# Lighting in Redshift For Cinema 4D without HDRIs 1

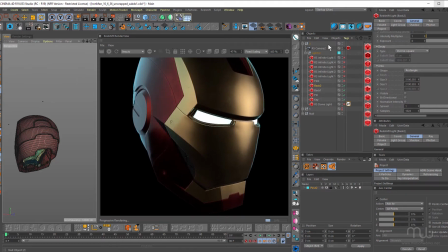So what you're doing is you're sculpting with light. You don't wanna just dump in a whole lot of lights and just move them all around. You wanna do one light at a time because you might end up only needing one or two lights.
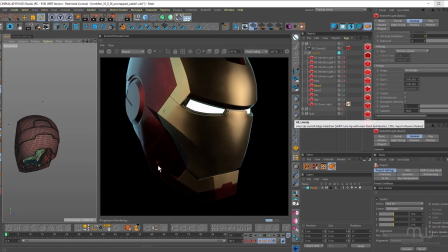So here, we've still got it fairly dark around this area and it's still fairly dark around this area, but overall, it's starting to look quite good.
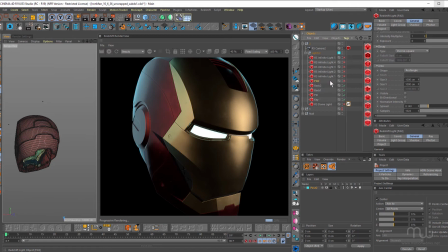Next I've got this fill 2 Let me just turn that on So you can see fill 2 Is adding a little bit of illumination down here Because this is actually quite dark If I'd have taken the fill light And just moved it so it illuminated this section And this section It gets quite
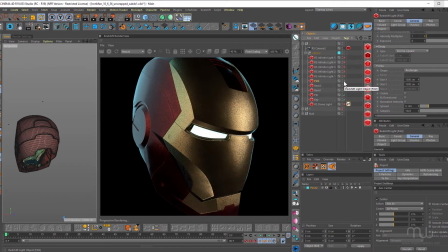flat But by duplicating the fill light And then repositioning it So let me just choose Set active object I can just zero in on just the area that I want to add a little bit more light to.
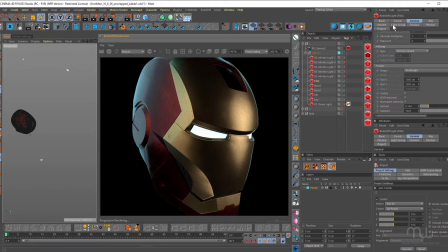And obviously for each different light, I come in and adjust the settings. Some of them have diffuse turned off, some of them only affect the specular, and also I can adjust the intensity here as well.
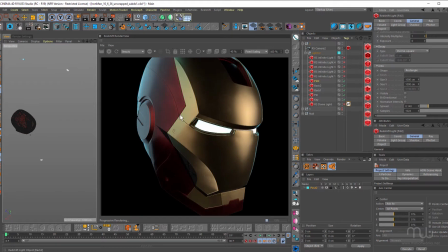What I do like to do is use infinite lights, and you could use area lights I guess, just to catch the different bevels to make them pop out. So I've got one infinite light here, and you can see it's just a little bit difficult to see.
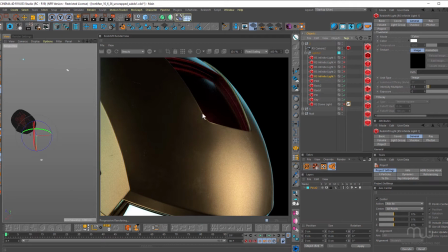It's just catching this bevel here and just adding a little bit of illumination just down into this corner here as well.
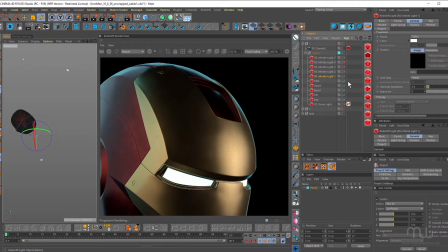And you can see if I set active object and move that around, if I move it too far it's going to start adding a hotspot.
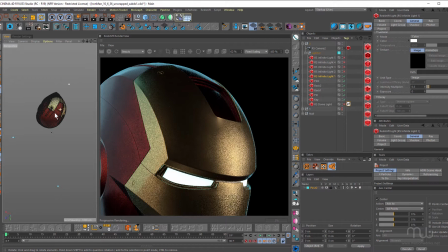But these are really good lights if you position them correctly just for catching the edges and making those bevels pop.
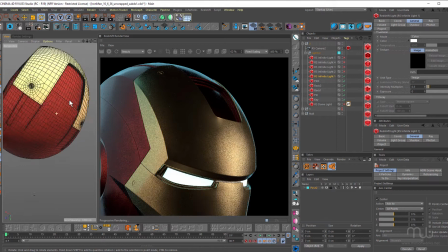Infinite lights are good because I don't have to worry about getting closer or further away to adjust the intensity of the light.
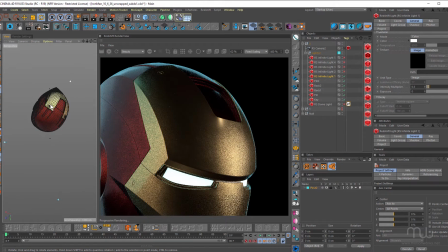All I have to do is think about rotating the light.
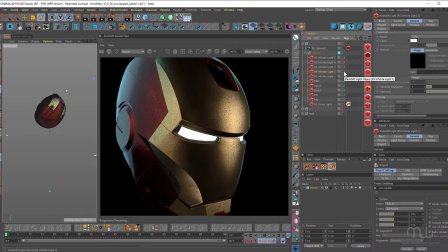Here's another one as well. You can see this one is catching this corner here of the eye. And it's also good to go through and turn the other lights off and you can get a much better idea about what a light's doing.
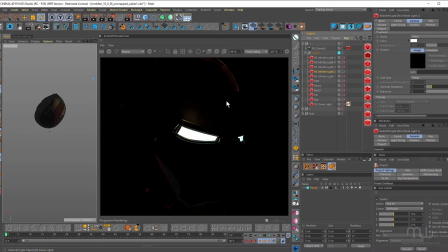So viewing lights one at a time. There's that one there. Another infinite light. This one's just catching the brow here and conveniently just catching the chin area. If I turn these back on,
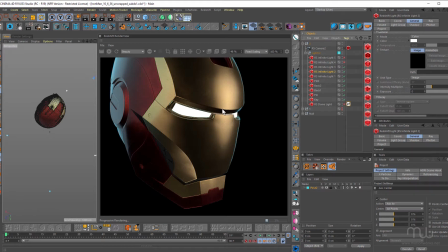it doesn't make sense to put this brighter hotspot in a darker area necessarily. I think this one works because this light's direction is potentially causing this bevel to be a little bit brighter.
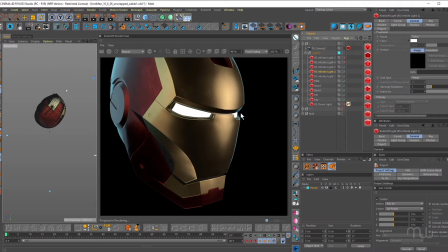But you don't wanna put bright bevels down in really dark areas. and just turn this one off again. Just as a little hotspot, and just helps those bevels pop out. And it's also nice for this chin area. Just helps that pop out a little bit more.
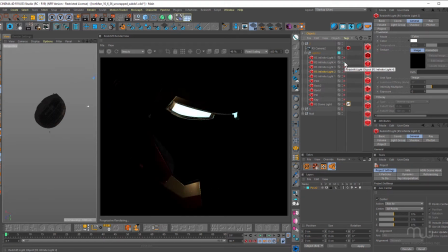Just turn these all off again, and come back to number four. So this one here is lighting up the eye area a bit. It probably doesn't need to light up the eye area. I'll take a look at that in a moment. but we're getting a nice little pop of light on this jaw area here and down here as well.
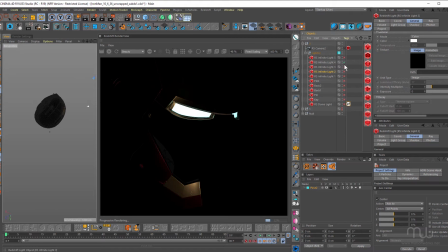Let me just turn these other ones back on.
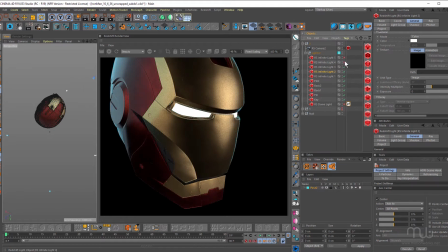I just want to see if it makes a difference. We probably don't want to illuminate that area. You can hear the birds going past my window here.
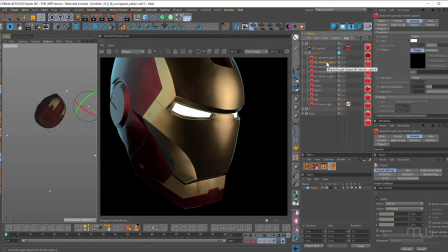So what you can do, obviously, is you can use include or exclude. So I want to exclude these eye areas. So if I click on project, Currently, I'm excluding front, just remove that.
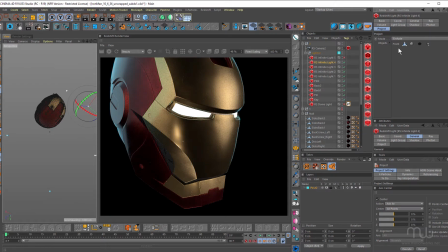That's good, because I don't want to illuminate that area. But I also want to exclude the eyes here. So, if I come down to my geometry,
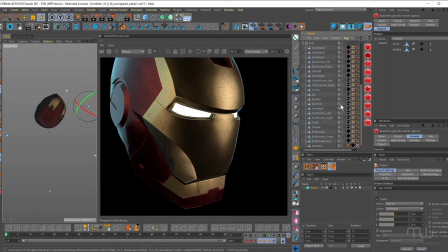and I want to exclude eye mid, that's better. And eye inner, that's better. I can exclude eye as well, but it won't make a lot of difference with eye, because that's this area here, which has the emissive material on it.
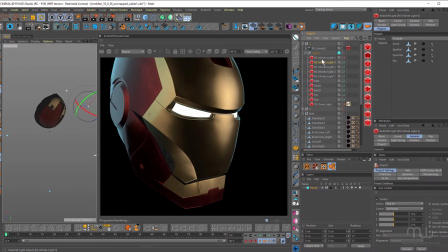And we have one more, and that's just adding a bit of pop over here on this disc, and I think up here as well.
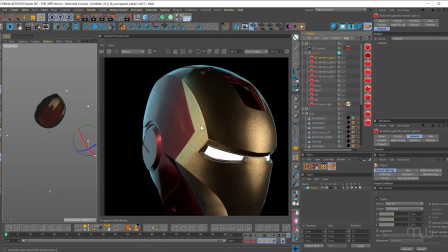Yeah, you can see it's just catching those edges there, and this one in particular, which is really nice.
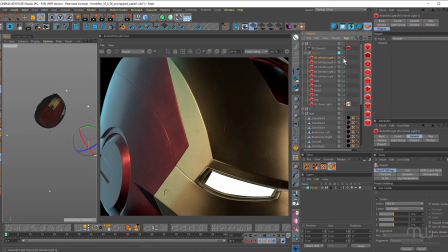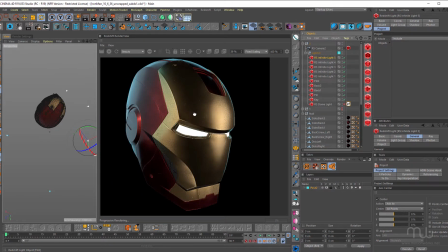So it does take me a little bit of time to get my lighting right, but it really pays to do lighting like this, rather than just relying on an HDRI because this way you have full control over the position of the lights and what's being illuminated. And you can really use light to sculpt your object.
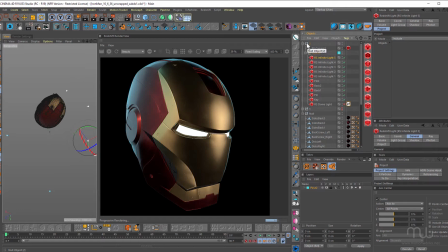And you can see here I have this null number two and I have this current camera, camera two, and I've got all the lights in here as well. What I like to do is when I'm setting up lighting is use a camera and lights for each different pose.
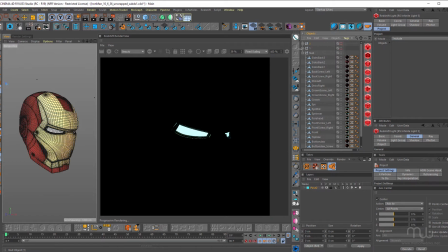So if I just turn those off and come into number one, this is the one I did earlier. So this is camera one, I just wanna unlock here.
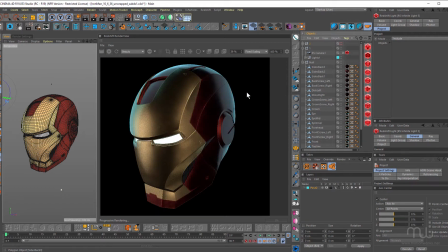And there's a lighting I did for the different pose.
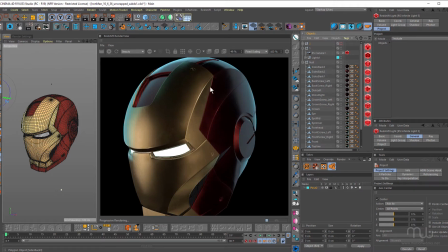Once again, you can see how I've used those infinite lights just to catch those edges.
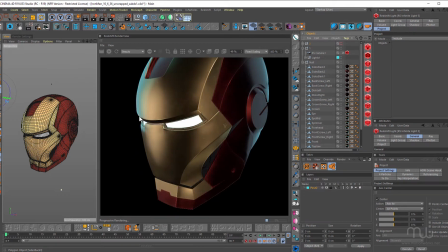up here, over here, right over here, and down in here. So hopefully that's been useful. I'm gonna go ahead now and do all the other poses and then I'll post my finished renders. But for now, this is John from MotionWorks. Have fun, be creative, and I'll see you in another tutorial.